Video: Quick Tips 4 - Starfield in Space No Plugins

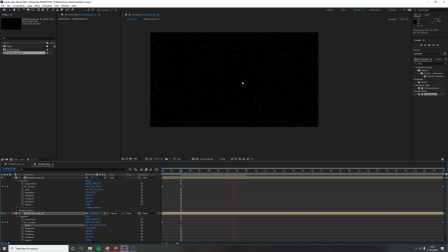(4:13)
And the glistening is happening because the blending modes are clashing against each other.
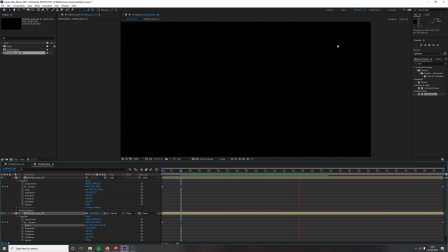(4:19)
So without any animation or keyframes or scripting, you don't have to add a wiggle or a flash. You get automatic glistening there, which is quite nice because
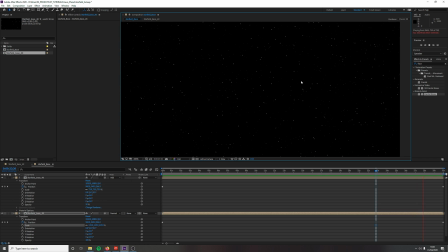(4:34)
you get these layers hitting off each other and you get kind of an automatic blend mode that is creating a glisten or shine.
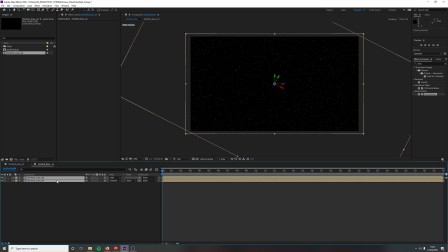(4:42)
Let's pre-compose this again. Control-Shift-C and call this main. And so now we kind of have a really good base to play with and go from here. So what we're going to do, create an adjustment layer, Control-Alt-Y, rename this adjustment layer to Post Effects.
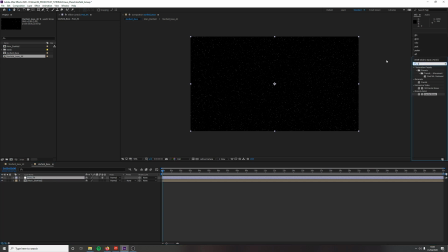(4:59)
We're going to use an effect called optics compensation. This effect is usually used to get rid of distortion in camera lenses, but we're going to do the opposite. We're going to create distortion to reverse the effect.
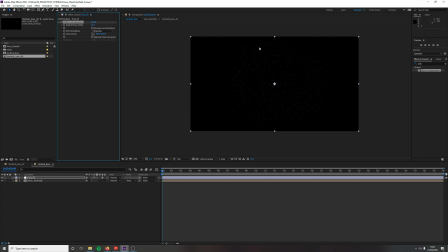(5:15)
If a camera lens has kind of a spherized lens and you get a little bit of distortion, you might want to correct that. But we want to create something real, so we need to create a little bit of nuance to pull off the realism. Take reverse lens distortion and you get kind of this warped effect, which would happen with a camera.
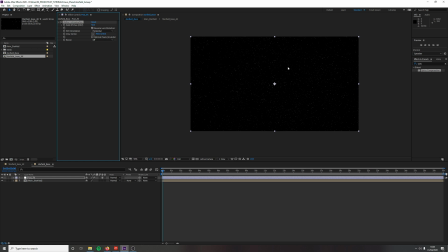(5:32)
Let's maybe not have it that warped. It just adds a little bit of extra depth to your scene in terms of aesthetic, and you get these stars kind of pulling off and warping. Now, it's quite dull at the moment. It'd be helpful to get some glow in there now.
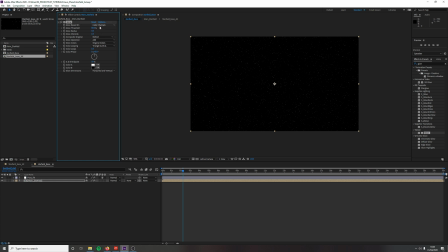(5:45)
Let's use that. So we want to bring down our radius to about 3. Bring our intensity to about 2, maybe with the threshold a bit.
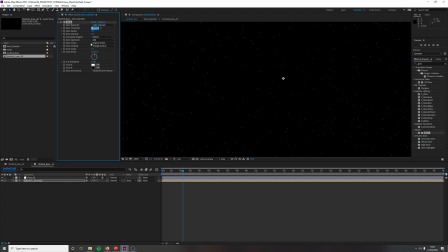(5:54)
And the nice thing about adding glow to this is, again, you get just more variance to your scene. Maybe bring it down to 30. And the glow that you put on will add to the glistening and the stars shining.
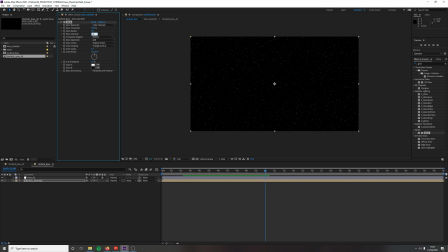(6:08)
So you don't want too much intensity there. So you want to bring it to 0.5. Save our scene. Okay. So I'm going to leave it there. Thank you for watching. This is just to keep in the format of the quick tips tutorial. I am, however, going to be doing an extended version of this Starfield, which will be uploaded soon.
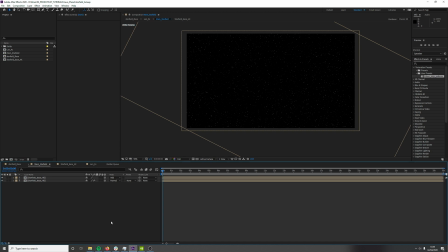(6:26)
Please subscribe to know when that video is out. If you hold on till the end of the video, there's a preview of an upcoming tutorial of using the Starfield with the lava planet that we're going to combine this tutorial with. Thank you for watching and goodbye.